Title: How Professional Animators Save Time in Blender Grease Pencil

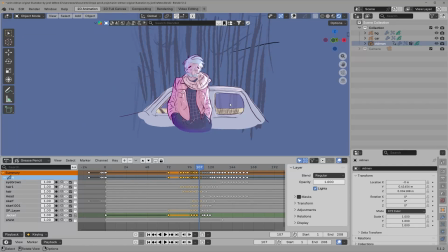Let's break down this Blender animation 2D grease pencil. Let's break down this grease pencil project and to understand both grease pencil, which is part of the Blender. It's called Blender grease pencil, and the animation in a 2D or in a
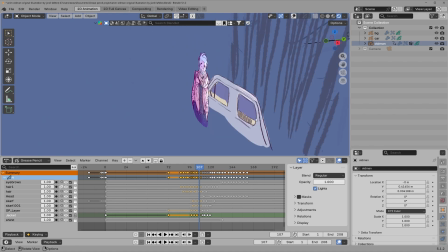2.5D, which is we had like means that we are drawing 2D in a 3D environment. First of all, we will start with the outliner. In the outliner, we had two collections. We had the first scene collection, and we had the camera.
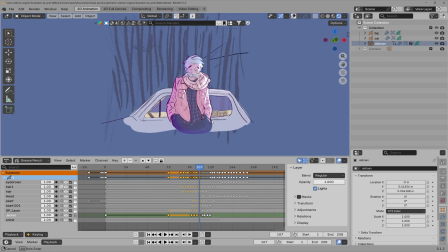The first collection, we don't draw everything at one space, because in case we need to make change in the background or in each layer, we don't need to destroy the other layers.
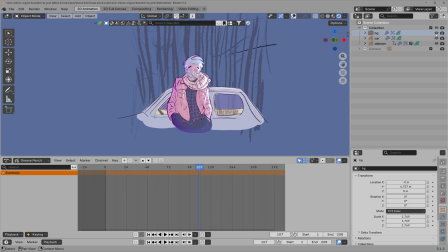So we separate them. First of all, we had the background, then we had the car, then we had the old man.
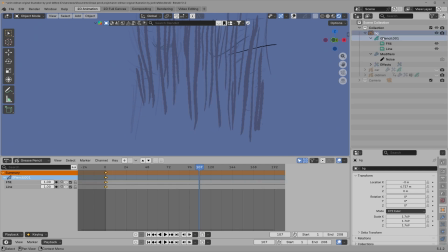So let's hide both of them and let's take a look at the background. The background contains a grease pencil object, and that grease pencil, we decide to make it in two layers, one for fill and one for lines, as you can see, just to give it a depth.
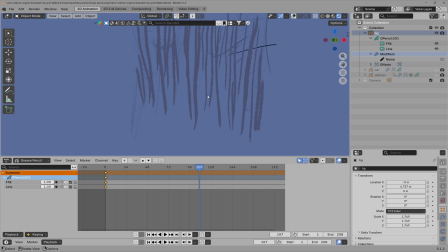Then we add a modifier. The modifier for this one, we need to bring a life for these lines, for these three. So we add this noise, which is make the scene, if you can see, they are just kind of wobbly moving or shaking. So this is affected by the noise.
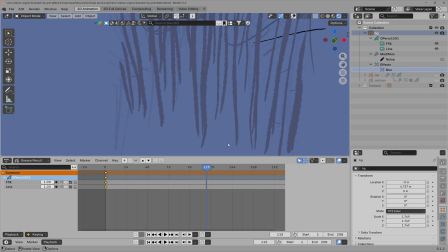Then we had an effect, which is we give it kind of blur, so we can give it depth in the background. So that's how we firstly build the background itself. Then we move the car. The same things for the car. We made it from multiple layers. We had a general layer.
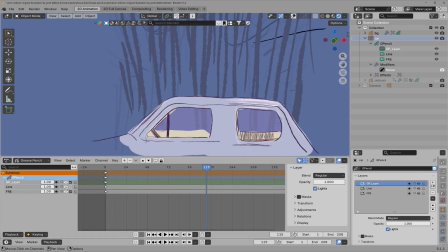We did not draw anything here. We had the line and we had the fill. The line just to shape the body of the car, and the fill just to give it a color and give it kind of depth to the car. It's easy. Then the same things, we had a noise modifier,
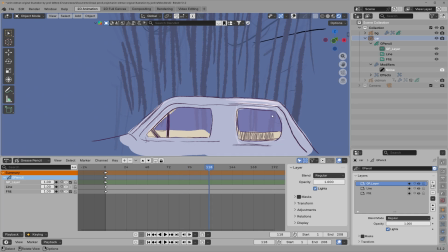so we could make it wobbly and give it some thickness in some places, so it's look like a hand drawing. It is hand drawing, but just to make it look more cool. Then we had an effect, another blur. You might not realize it. We cannot hide it here, but I'm gonna explain it in another video.
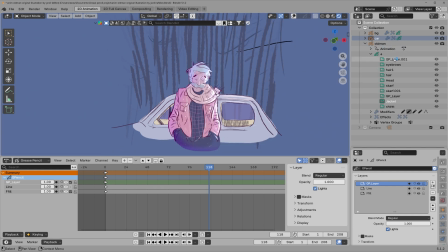Then we had our main character, which is the old man. This one contains many layers, because the other layers, they are still. We are not making animation more than the wobbly animation, more than just the shaking, which is we made it by the modifiers itself.
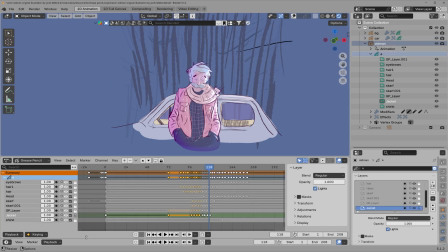The old man contains many layers, so let's go through them. So we had the eyebrows.
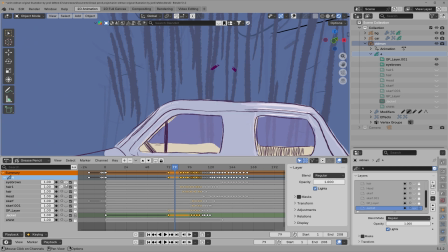We decided to make the eyebrows separate from all these projects, so we could at least give some expression without changing the face. You can see them, they are goes up and down. They might not realize, but if we put the whole shape, you might realize.
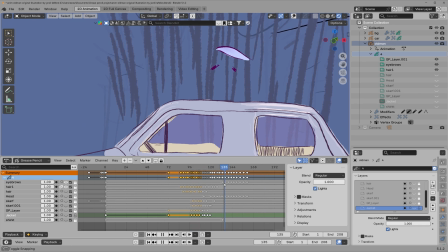The same things, the hair, we decide that we're gonna move the hair, so without affecting the whole drawing, without affecting the whole character. And instead of in each layer to draw the character itself, we draw it once and we split that the part that we are planning to move, which is here the hair.
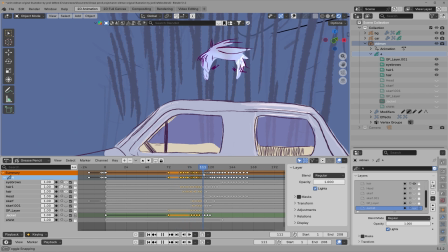The same things, another part of the hair. You can see here it's just kind of jiggle, so we kind the wind blowing and the hair it's moving. Then the head itself, you can see the head, it's here, it's kind of moving from these frames.
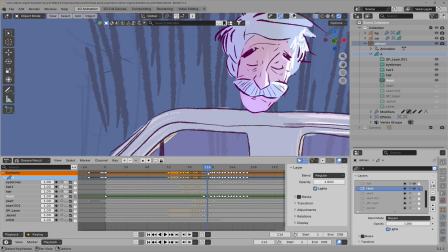Let's take the head layers, so we start animating it in this keyframe, and here it's, you can see it's still, and the animation for the head starts from here. Isn't that big movement, but at least just to make it alive and moving, bring alive to it.
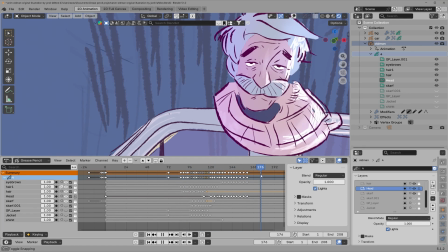Then we have the scarf, the biggest part of the scarf, the same things as it's shaking as a result of the wind. Then we add another part of the scarf, and you can see we decide to move it here in these keyframes.
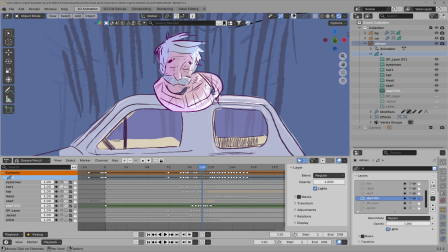As you can see, that part is separate. So here, like, we don't need to draw the whole picture every single time.
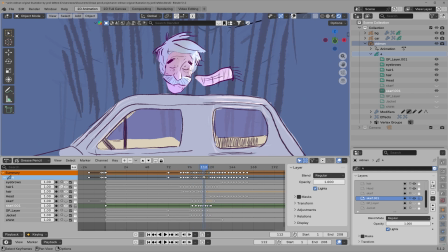You can see we just draw it the part that we want to move, so we make it more easier and we could produce more. And we have a general layer for this one, and we have the jacket, and the same things for the jacket.
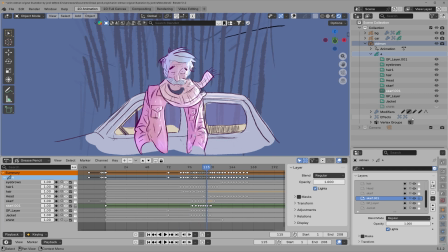We decide that we're gonna move it. You can see the same things for the jacket. We had a modifiers for each one. With the modifier, it's the noise itself. So let's decide. So let's take a look at this modifier. So let's turn these modifiers down.
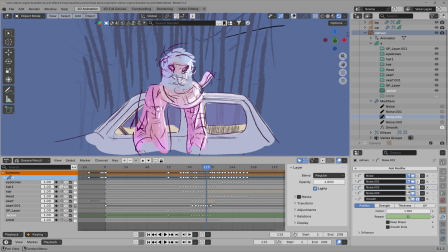We're not gonna see them. You can see now how it's affected. But by bringing down the modifiers, which is the noise that we're gonna add. So let's say this is the noise of the jacket. Let's turn it down. You can see it is not that moving when we bring it back.
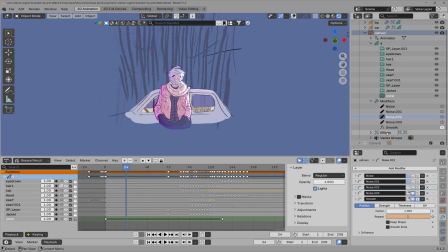And the same things for the ship. And we also add an effect, which is the rim.
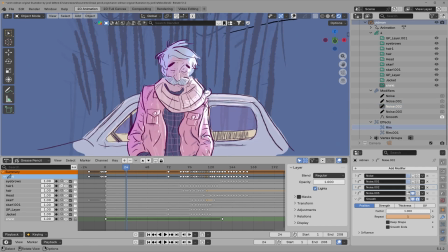It is, you can see that slide, it's kind add a depth or a shadow to the scene itself.
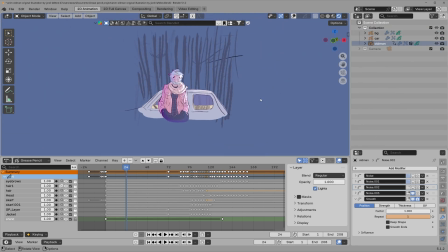So that's the scene itself, how we build it. We don't build everything at the main time.
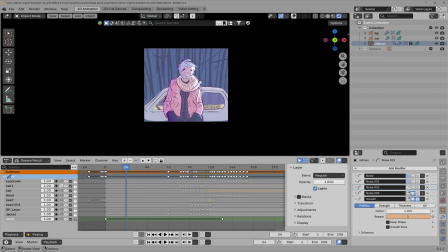We don't draw it like as it might look to you as a one scene, but in the back end it's not.
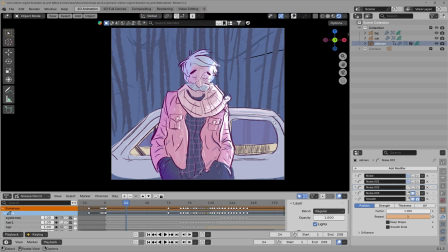It's constitutive background and the car and the character, which is mean a layers,
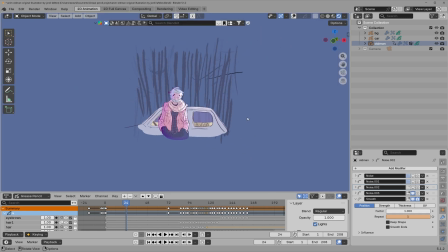and each layer it's put it in a depth so we could make this motion or this parallax effect.
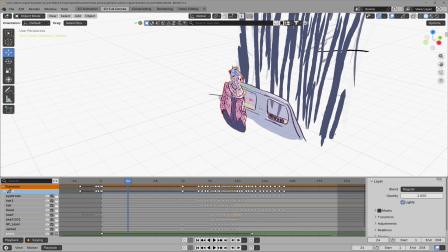If we go more into the canvas and the object mode, we can see how that we can at least change the character places.
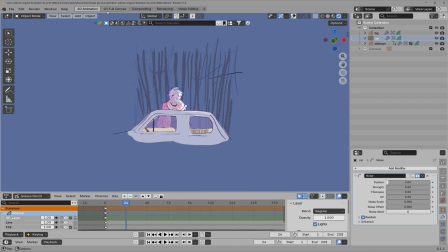We can select this one, make it in the top, we can back to the animation. So we literally had more flexibility in building the scene itself.
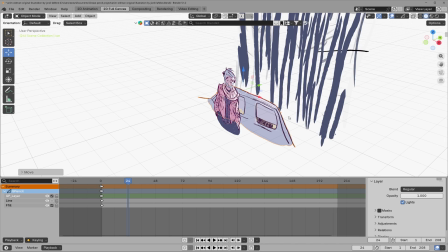Then we add the objects or add whatever we add to make it more alive.
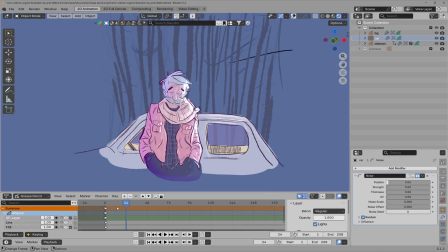So mostly these tools or the grease pencil enable us to do this one,
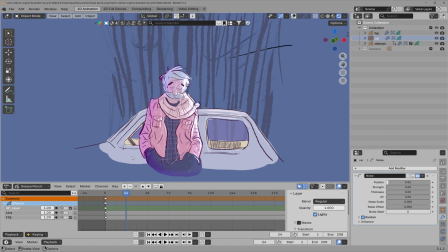but we need to understand the concept of drawing, because the tool it's enable us to do something. The most important it is really understanding how the project or how the animation it's work to produce a film or to produce a scene,
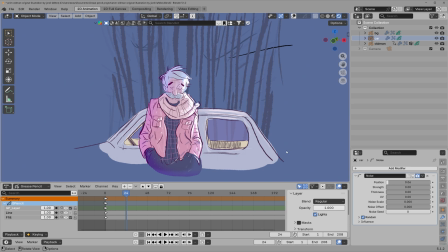or in case you are starting a YouTube channel, you don't need to go write down each single layer. This would take you a month to finish a one video, but by following this pipeline or by following this workflow, it's make it more easier.
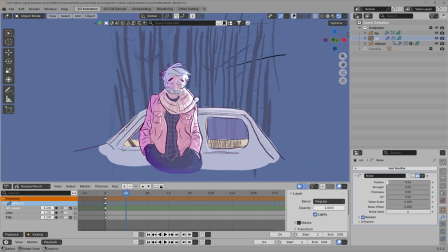At least, and somehow you can use the car in different scene, or you can use the background in different scene by copying it and paste it. You can use the character, you can change the movement, you could do many things. So you're not just drawing, you're building the things,
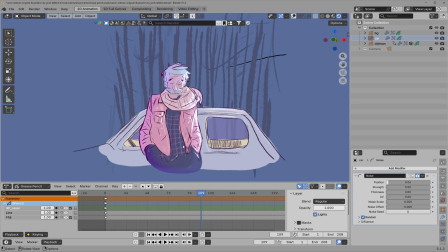and you still hold the ability for applying change on these things without affecting the other things separately. And that's all for this video. If you are interested in reviewing another project, another workflow, please let me know.
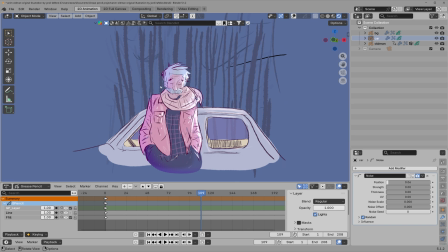This project you can find it in grease pencil in blender.org. If you go to the resources, I might drop the link down in the description so you can review this project and work around with it and apply what we did, so you can understand how the things work on there. Thank you for watching and have a nice